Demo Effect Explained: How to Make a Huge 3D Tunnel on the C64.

Hi there! I made a small Commodore 64 demo called Quondam Tunneling, featuring a full-screen 3D tunnel effect. You can watch the demo on YouTube, there's a link in the video description.
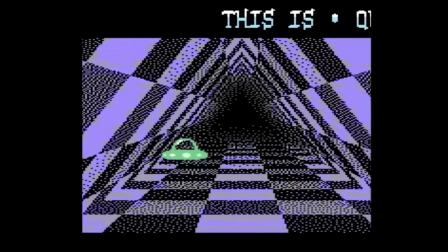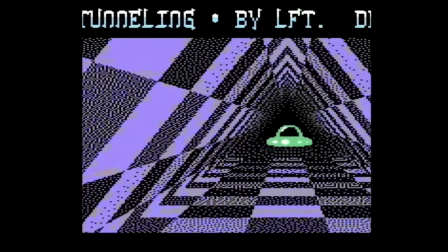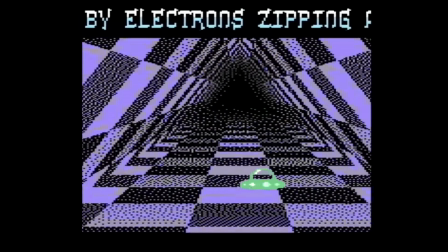21s
Quondam, of course, is just a quondam word for old school.
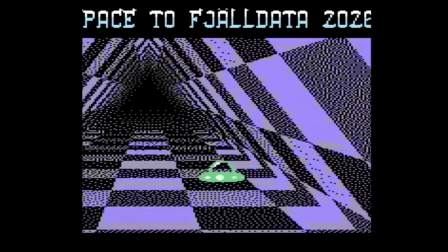24s
So this is an old school tunnel effect, and you may have come across similar tunnels on the Amiga, but here it is on the Commodore 64.
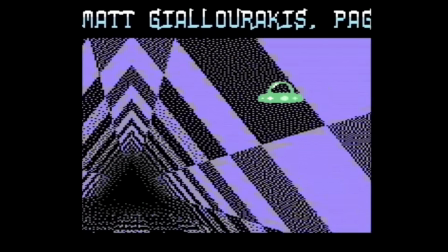32s
And in this video I'm going to explain how it works under the hood. The explanation is divided into two parts. First, I'm going to show you that this kind of 3D tunnel is much less complicated than it first appears. There's a trick to it, and when I reveal the trick you'll see just how deviously simple it is. And then, in part 2, I'm going to explain why this conceptually simple effect is nevertheless hard to pull off on a Commodore 64. As far as I know, it hasn't been done before. So buckle up for a journey from hard to surprisingly easy and back to hard again.
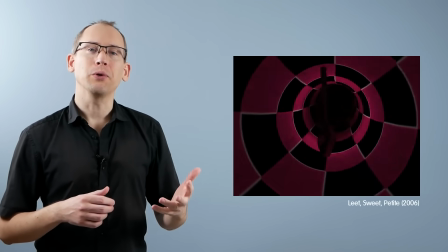74s
When you find yourself racing down a tunnel in a demo or game on a modern computer, it's reasonable to assume that there's a lot of calculation going on.
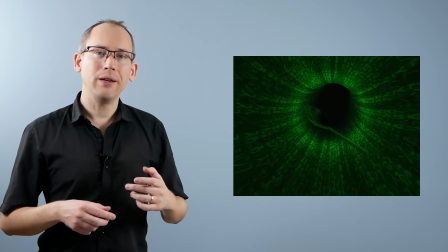82s
For every new video frame, the colors of millions of pixels are recomputed based on some mathematical model of a camera inside a tunnel. But on older computers, this is not possible, and it's easy to see why.
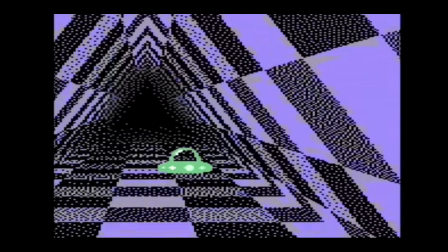97s
In this display mode, there are in total about 30,000 pixels on the screen that would have to be updated on each video frame.
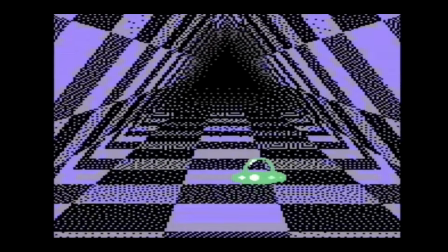104s
But on the 1 MHz Commodore 64, there are less than 20,000 clock cycles per frame.
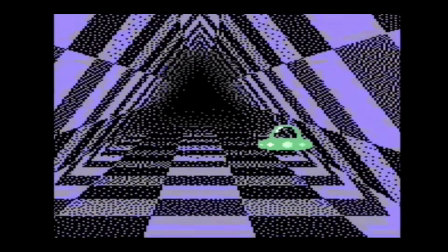109s
So there's not even enough time to store all the new pixel values into memory, let alone calculate them.
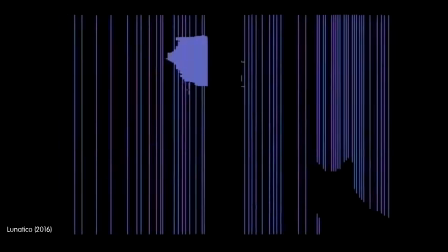116s
For small objects, yes, you can do real-time 3D calculations on a C64, but not for the entire screen.
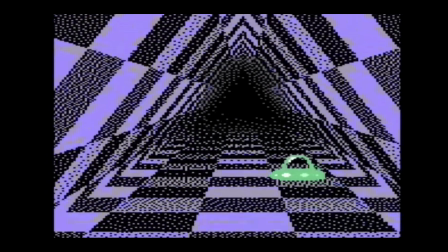124s
So there must be something fundamentally different going on here. And there is.
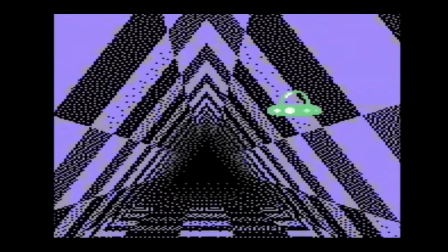129s
You are in fact looking at an optical illusion. To explain this illusion, I made a model of a tunnel, and I'm going to place the camera at the opening of the tunnel so we can have a look around.
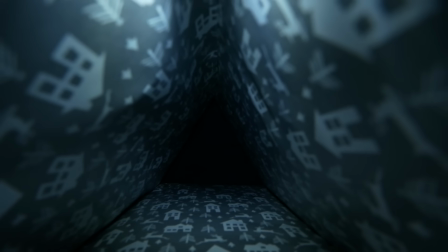140s
As you can see, there's a black triangle corresponding to the far end of the tunnel, with 3 spokes going outwards.
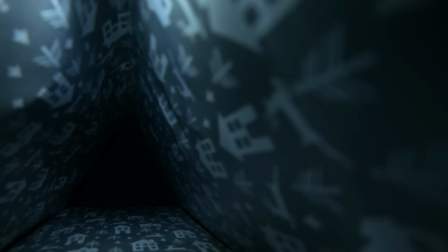147s
If I turn the camera to the right, the triangle and the spokes move in the opposite direction, and we see more of the right wall.
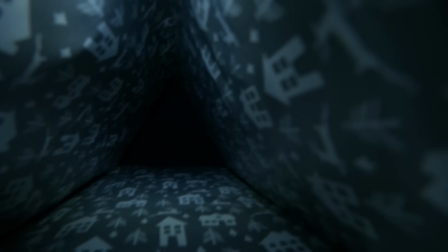153s
Let's look the other way. To be clear, I'm not moving the camera from side to side here, I'm just turning it to look in different directions.
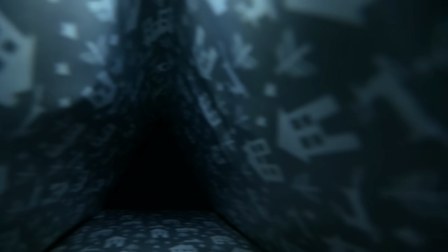162s
Point being that it's hard to tell the difference.
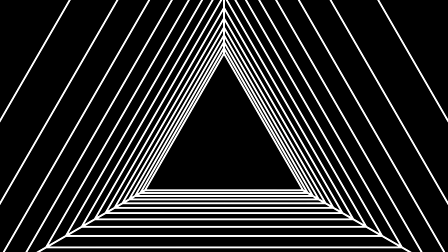166s
So when you see a figure like this, your brain may conclude that you're looking at a flat picture or that you're located inside a 3-dimensional tunnel.
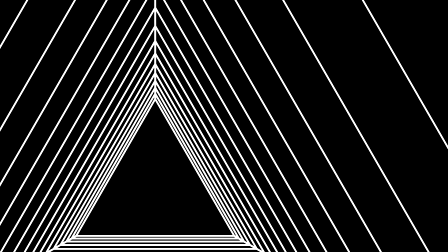174s
If the figure starts to move, you'll either see the flat picture moving from side to side or get a sensation of turning your head inside the tunnel.
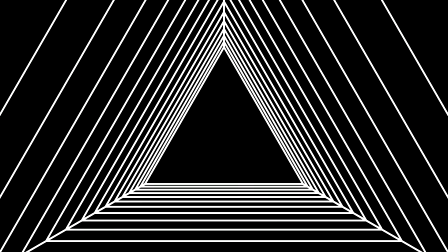183s
We can make it more likely that the brain chooses the 3D interpretation by adding depth cues.
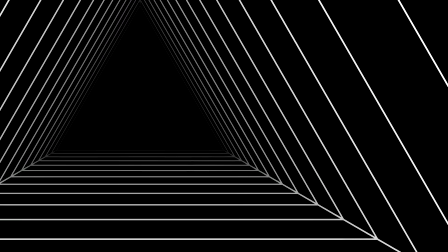190s
At this point, I still see a flat picture moving from side to side, but if we also animate the figure,
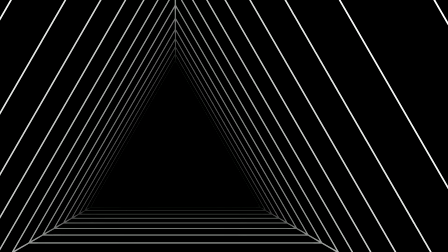197s
the illusion suddenly becomes very compelling, at least to my brain. It looks like there's more going on than just flat sideways movement. If your experience is different, please share it in the comments. I'd love to know if this optical illusion works the same for everyone. Now, as we saw, it doesn't work with a static picture. We have to animate the tunnel. So it seems that we still have to perform some computation. But here's the kicker. Because we're actually always looking in the same direction, that animation can be pre-rendered, perhaps on a more powerful computer.
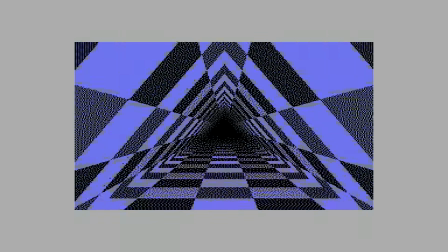232s
And when the tunnel walls have a simple repeating pattern, the pre-rendered animation can be very short.
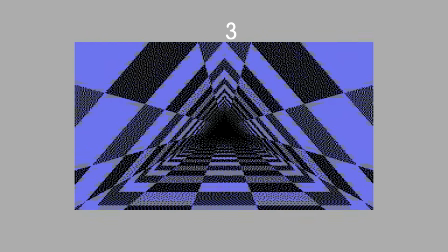238s
In this case, it's just 4 frames.